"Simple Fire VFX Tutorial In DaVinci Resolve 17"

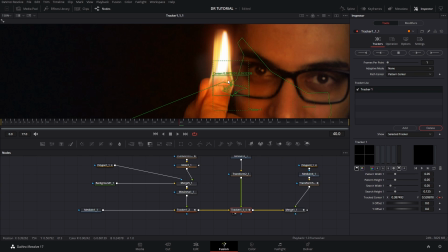(8:10)
That basically you repeat the same process by, and also just offset the little tracker a little bit so that the positions are a little bit different. Now in this case also you want to make sure that the apply mode is on screen. And if we look at these from the beginning,
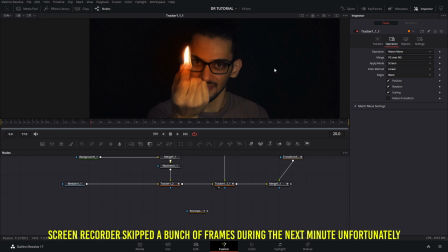(8:24)
you will see that you can see the flames here coming from all the way at the bottom before I switch it on, I guess. And that's the reason why I have this mask rectangle here that is connected to these two trackers that we have here.
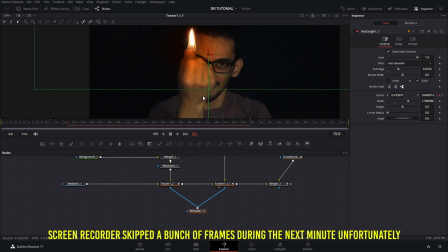(8:38)
So that when the flick, I guess, of the finger happens, we cannot see those flames,
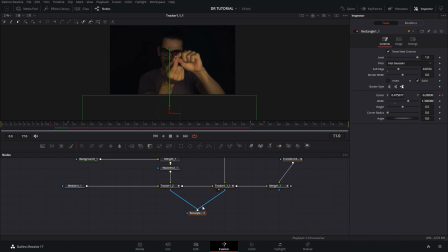(8:46)
and then this mask is animating into the screen just by simple position animation, and then it makes the fire appear. The same thing as when the fire blows out and my hand goes out of the screen, this mask is what's going out.
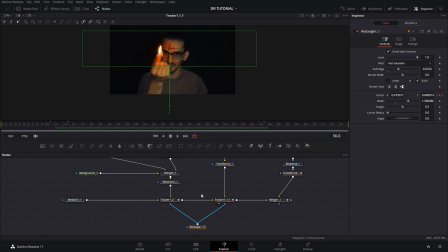(9:03)
We don't have to animate the actual fire elements anymore because that would be just too hard and too many keyframes. So the easiest way was to animate the mask here so it gets off the screen, and as the movement happens, and then it disappears and it makes it a little bit more natural.
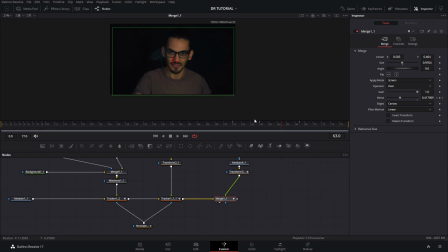(9:20)
Now the last one was a little bit just like a later effect that I thought of. It was just to make it a little bit more realistic, was to add sort of like a little smoke that shows up here.
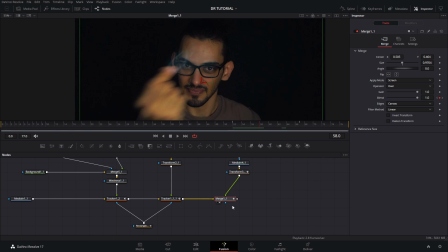(9:33)
You can see it's really barely noticeable, but I think it plays along with the effect, or with the intention of the effect, to make it a little bit more realistic, in the sense that when you blow up a candle or like a fire,
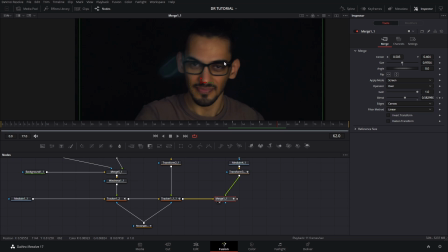(9:50)
it doesn't just disappear, but it leaves a little bit of smoke trail, I guess, from it.
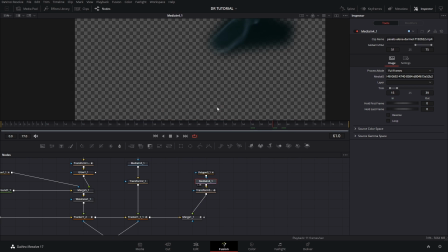(9:55)
So that's why I added these. In this case, for these, I added just a simple smoke from a stock footage that I found.
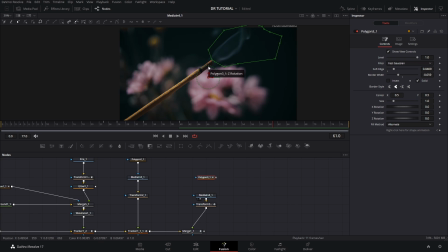(10:03)
This is actually like an incense stick, and that was the only one that I found that was sort of following these shape that I wanted to follow, sort of like a rollout when the movement happens. And then I added this polygon mask to it. Now you will see that this is not showing up here.
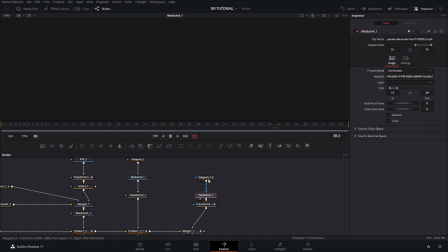(10:22)
And the reason for this is that the clip was actually shorter. So in this case, I wanted to start showing up when the fire was about to be blown out or disappear.
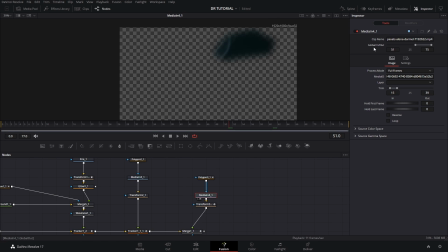(10:32)
And in that case, what I did was I had to change the global in and out. And for that, you just simply click the number here, and that will make the clip to show up from this keyframe and on. It would not show up until this keyframe hits. And that makes it easier so you don't have to adjust the blending modes and all that stuff later on too.
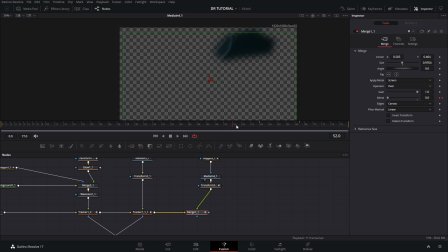(10:52)
In this case, I actually did adjust the blending modes because that makes it show up a little bit better in that case too. Now I also added a transform node to it just to add a little bit of movement to the smoke, like this really small detail movement.
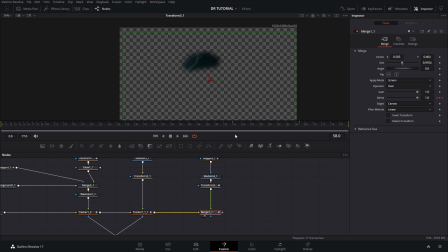(11:08)
And then the last thing that you will see is how it sort of like, let me do these for a second.
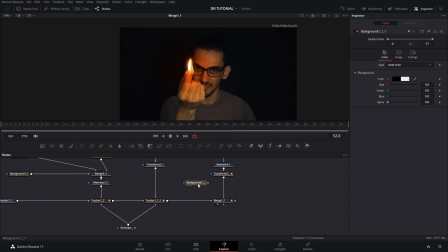(11:14)
I'm gonna copy this background, which is invisible. I'm gonna get rid of that and there.
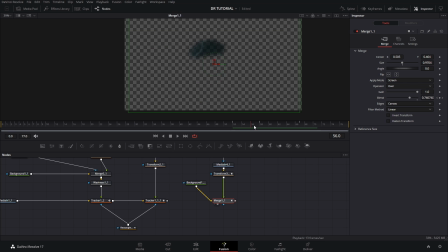(11:18)
So we only see the smoke in action. You see smoke is barely there for less than a second, maybe 1 second, like 1.5 seconds. And you'll see that I animated the blending mode here so that it shows up and then disappears at the same time. And then I also have the apply mode as screen, like in all the other ones,
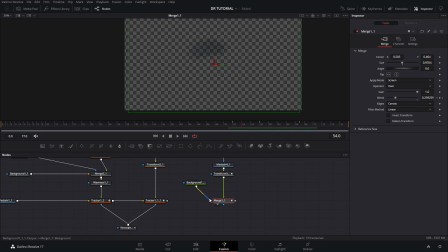(11:38)
because that's one of the main ways that you can make it overlay with your main footage.
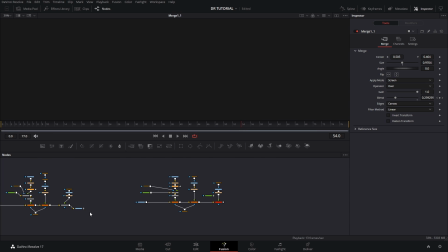(11:43)
And that is pretty much it, how you would add the fire effect. After that, you would just go and have your media out.
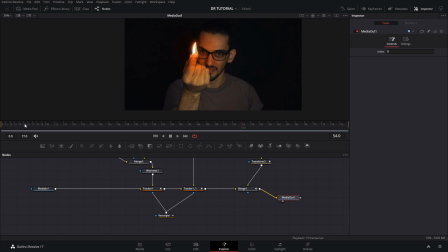(11:49)
And if we look at all of these completely like that, it looks like these. And ignore the glow, because that's the next step that we're gonna cover, which is done in the color page and on the main clip. This is the adjustment clip, just taking it from the main clip that we have under it in the edit page.
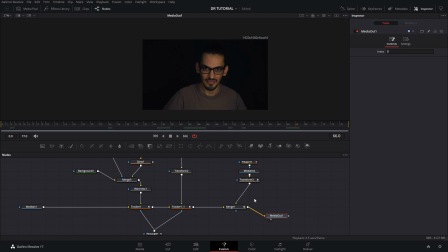(12:07)
And you will notice that I barely added any keyframes. There was only a few keyframes here on the rectangle. And then the actual, of course, the tracker has its own keyframes.